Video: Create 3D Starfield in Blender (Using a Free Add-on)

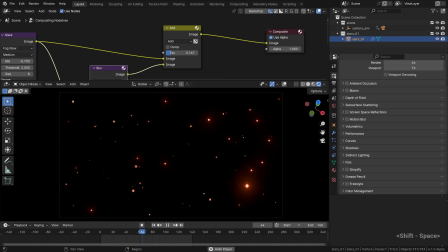498s
Once again, a quick reminder that it is important to disable the viewport denoising to get a truthful preview of what the dynamic effects like shimmer actually look like. So by adjusting the strength and other properties within the shimmer panel, we can easily control the twinkling or flickering of our particles.
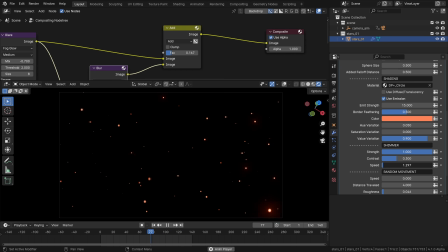515s
It is really fun to use, I should tell you. The speed should be kept at bay, I think. Otherwise it will look like confetti. Anyway, adding a little shimmer is always a win.
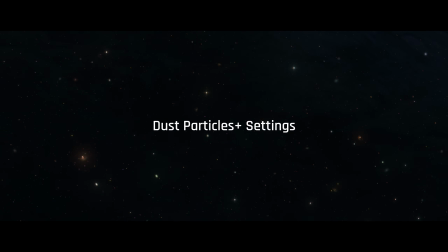526s
Now let's explore the rest of the dust particle settings really quickly to see what else could be worth tweaking.
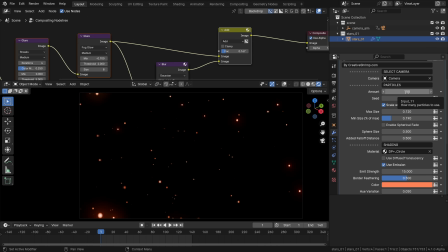533s
The amount is fine. Then, if some particular star is in the wrong spot, like lingering just in front of our camera, the seed change can help to push it away. Then the max size can be lowered, as it's slightly too bold right now.
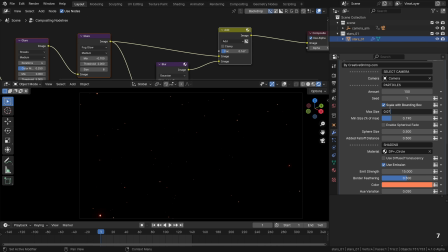547s
It can very well be lower, so to get a better sense of galactic scale. It's also quite healthy to have some gradient of scale. That is controlled by the minimum size slider. What else?
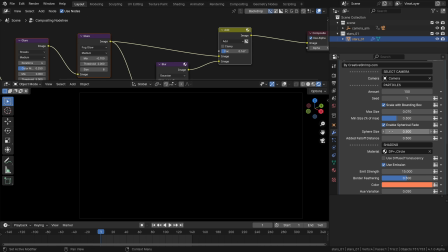561s
We don't need the spherical fade here. But if that was something else, like a wormhole or a snow globe, that would come in handy.
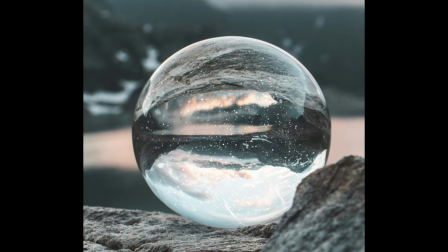568s
A nice little feature. I think we'll make a video about it pretty soon. But for now, I'll turn it off.
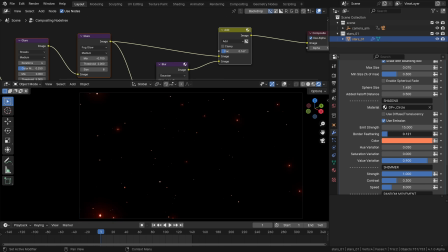575s
The border feathering affects how diffuse the particle sprites are, which may affect the amount of glare too. Basically, I think it's worth keeping it pretty diffuse, as it helps to imitate some extra haziness. Then the color. I think it can be made super saturated,
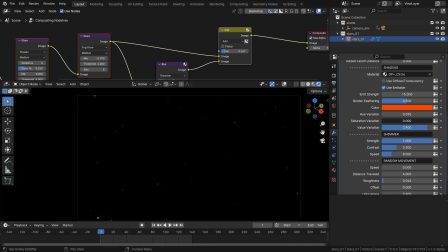592s
simply because the saturation variation control is rather a desaturation variation, as it mostly reduces the colorfulness. So yeah, it's best to go super saturated and then adjust the variation, but not too much.
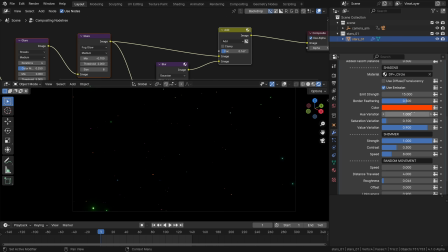607s
The hue variation is pretty self-explanatory. It just shifts the hue in both the clockwise and counterclockwise directions on the color wheel. Okay, we've already covered the value variation, I think. So let's actually hit play.
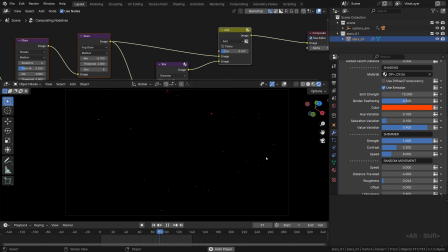622s
I do it via the Shift Space shortcut, but for you it's probably just spacebar. Very nice. Somehow I don't see enough glare after the tweaks. Maybe it's worth cranking it up, but not too far.
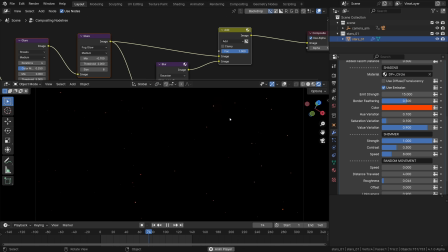637s
It's the shimmer that takes it away a bit, I suppose. Yeah, just this little extra hotness. Maybe the amount of glare over here can be increased too. The mysterious orbs burning like embers.
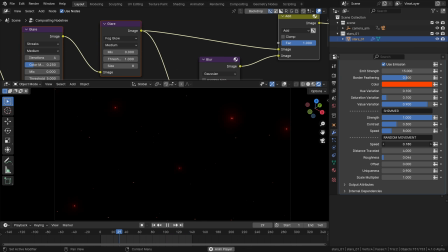654s
Then again, there are the random movement controls, which in my opinion are the best part of the plugin, by far, but not so much in this particular case. I'm just seizing the opportunity to bring it up again. The starscape should be rendered in layers, so it's time to get the first one out.
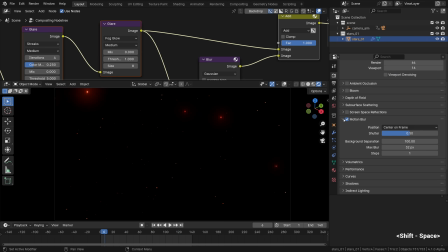670s
One major effect that we haven't used just yet is motion blur, especially given that we have a nice rotating motion going. It'll be just a killer. I'm going to render some random static frame without it first, to kind of debug it,
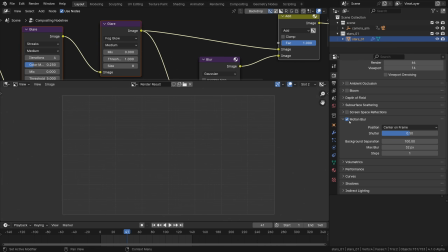685s
and then switch to a different render slot, apply the motion blur, and bring the steps up to 4 or something. The shutter is set to half a frame, by the way, so I'll render it again.
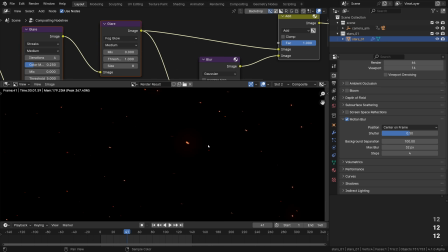697s
The shutter of 0.5 is already enough to see some stretching caused by particles movement, or rather the camera movement. It's all relative, of course. If the shutter would be higher, the stretching would become more pronounced, obviously.
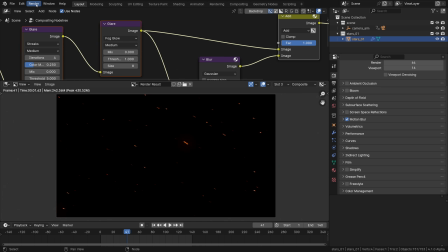711s
And I think this is it for the post-pro. We are good to go and render this first layer of our animation out. Maybe as the finishing touch, I'll still use a tiny bit of chromatic aberration though, aka lens distortion.
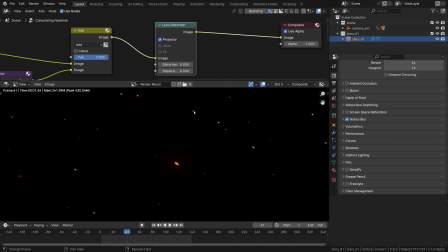723s
I usually use this effect in the projector mode to tame its intensity. It doesn't have to be overly dramatic.
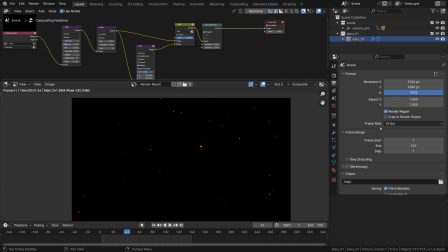730s
Okay, the last minute check of the render settings. We have 24 frames per second in some resolution that we've set. The start and end frames check. As for the output format, that should be OpenEXR if we're gonna composite it with other layers, so an intermediate format in other words.
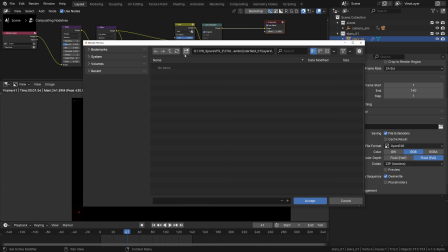748s
I'll leave the compression at zip, then define the output folder, star01, and I think we're all set.
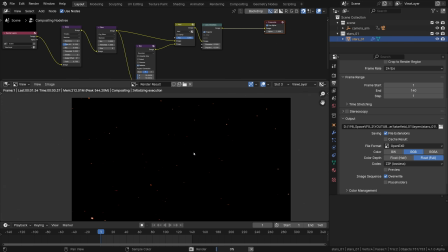757s
Render animation. So basically that's how this effect can be done and how it can be recreated. That being said, it looks best and just more pleasing to the eye when there are multiple layers of stars with slightly different settings. That gives it depth. Let me show you really quickly how something like that can be done.
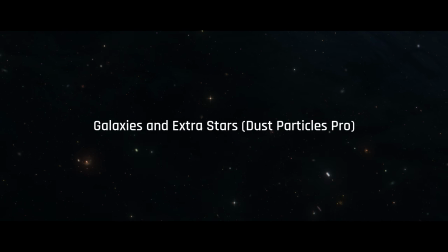776s
Instead of tweaking the star settings and rendering again, let me show you something else.
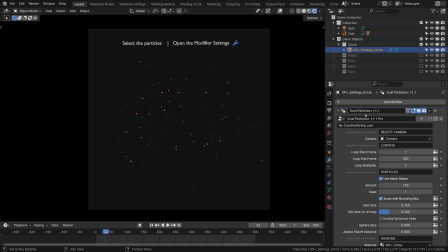781s
And that is the Pro version of the Dust Particles Plus, taking the product placement up a notch, you see?
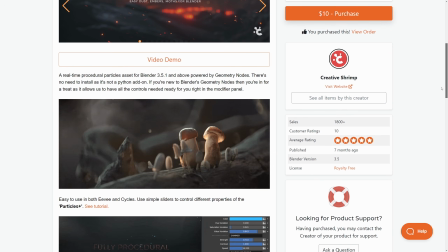787s
Something we've added in the latest update to Dust Particles Pro, which unlike the free version, isn't free.
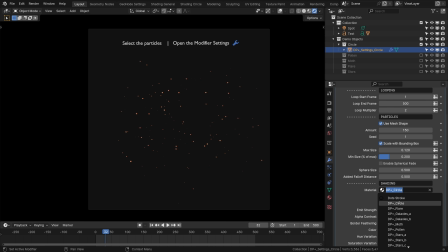793s
So one of the pretty exciting features that we added is the Stars and Galaxies materials and sprites, some of them animated. Even though the default circle sprites are completely fine for rendering stars, these could add a little bit of extra coolness to your space renders.
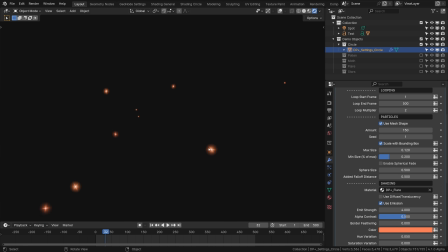807s
Like the flare is just this tiny animated lens flare. Actually, let me just activate the flare collection with all the settings preset. Oh, and it's still moving. Help? Where is it? Speed 0.
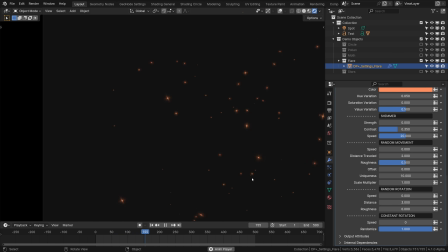822s
Yeah, so this one could be useful for rendering Starfields too, if extra twinkling is needed.
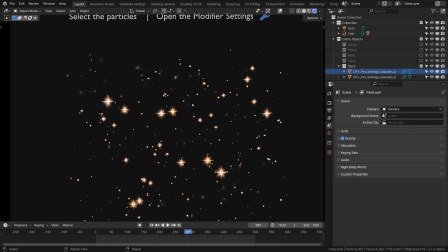828s
Then there are more presets like these stars of different kinds. This one is pretty interesting, the simple swirling galaxies. Or there's a slightly more stylized Galaxies_B. Actually, let's remove the background fill.
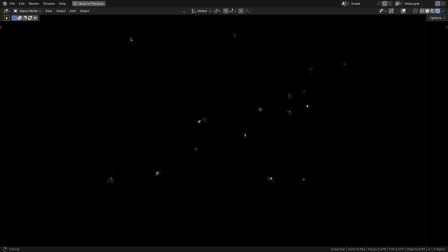842s
Okay, these are the sprites designed with a wide dynamic range in mind, with the hot pixels here and there simulating the extreme emission of the celestial objects.
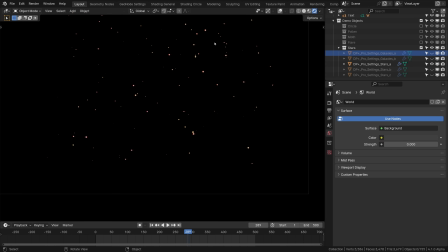850s
Then there are a few varieties of the star sprites. These should look pretty neat when used in tandem with some other stuff to add that Hubble telescope look to your renders.
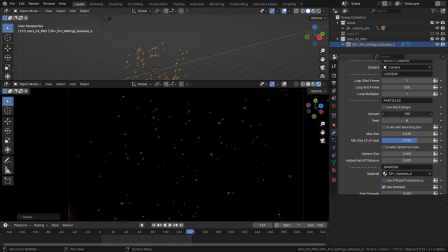861s
So here I fast-tracked the process to show you the collection of different space sprites and how it would look.
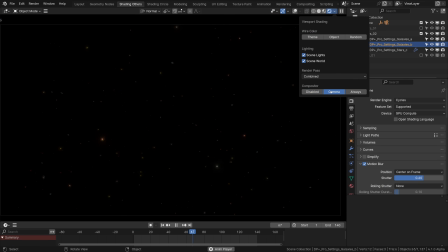866s
Yeah, so this is how the Pro version can be used to mock it up really quickly and make it look like a NASA telescope image or something. It should also interact with the glare beautifully. And then it's done and we are laughing. And rendering out that second layer of stars using the EXR format.
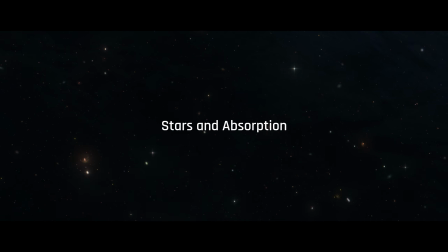889s
From here, it is up to you how many layers do you want to render. I think the more the merrier.
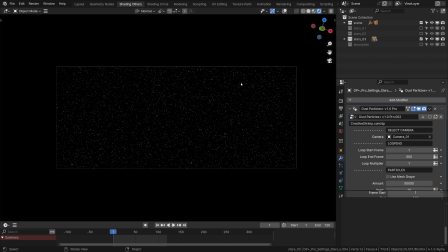894s
For example, just an idea, you can make a very dense particle system with DP plus Free or Pro. It will run slow and look really boring on its own, but there is a trick to make it less sleep-inducing. And that is some noise-based absorption. Basically a 3D noise plugged into the absorption shader.
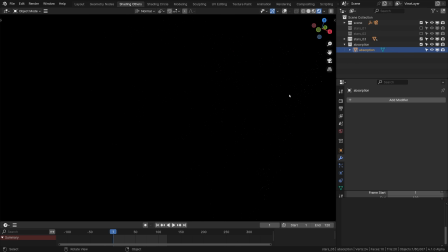912s
As a quick reminder, we've covered it in the previous videos of the course. Let me make the background brighter to reveal this monster devouring the stars and galaxies.
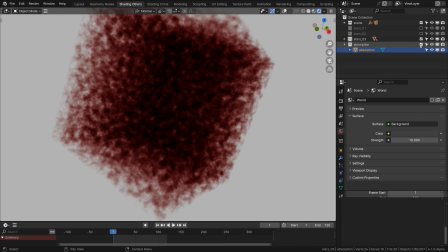922s
Basically, it is a volumetric absorption, nothing more.
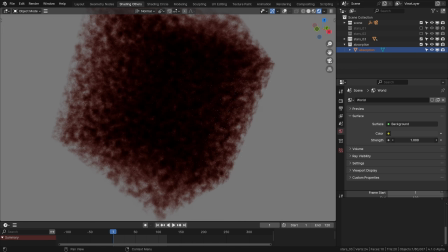925s
Then the stars won't be as uniformly distributed as before, and it will look pretty cool in motion too.
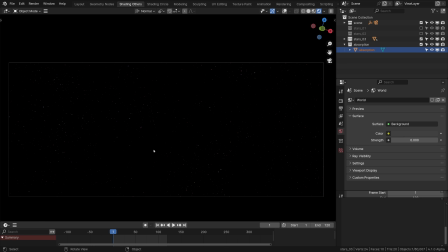932s
So that is a cool idea that could be worth trying for one of the layers.
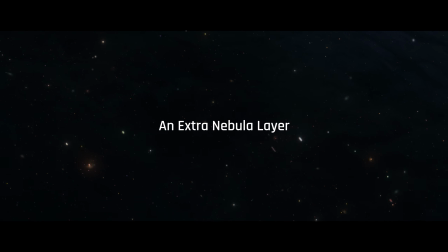941s
And here is another thing that isn't necessary, but yeah, just wanted to show you something.
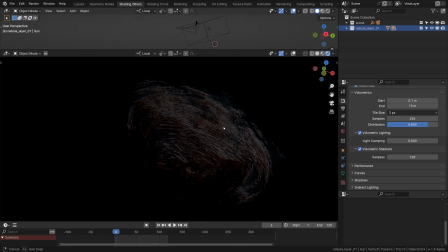945s
So once we get to compositing these layers, some sort of a nebula layer would be awesome to have to overlay on top of everything else eventually. It can be rendered in either Eevee or cycles, just this random nebula object like this one that has been covered in the simple nebula or advanced nebula chapters.
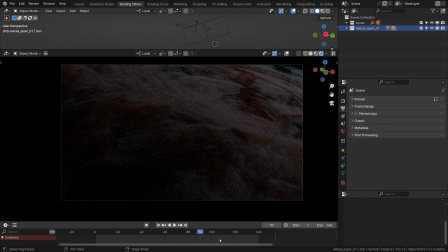962s
It doesn't have to be complicated, just an extra something rendered in that scene to get the camera motion right.
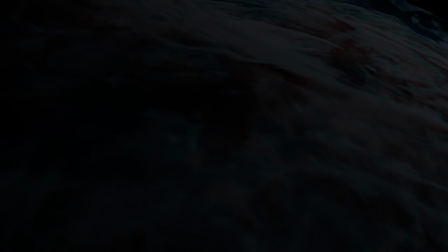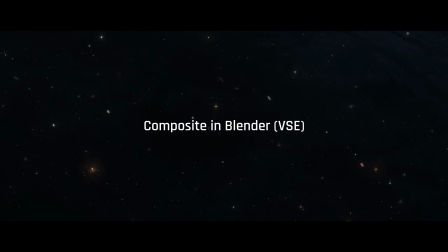975s
Really, the more such layers, the better, usually.
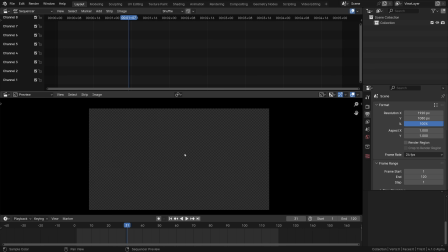978s
What I want to do next is show how these XR image sequences can be mixed or composited together in Blender. Here we have the sequencer and the preview open. There's a bunch of channels.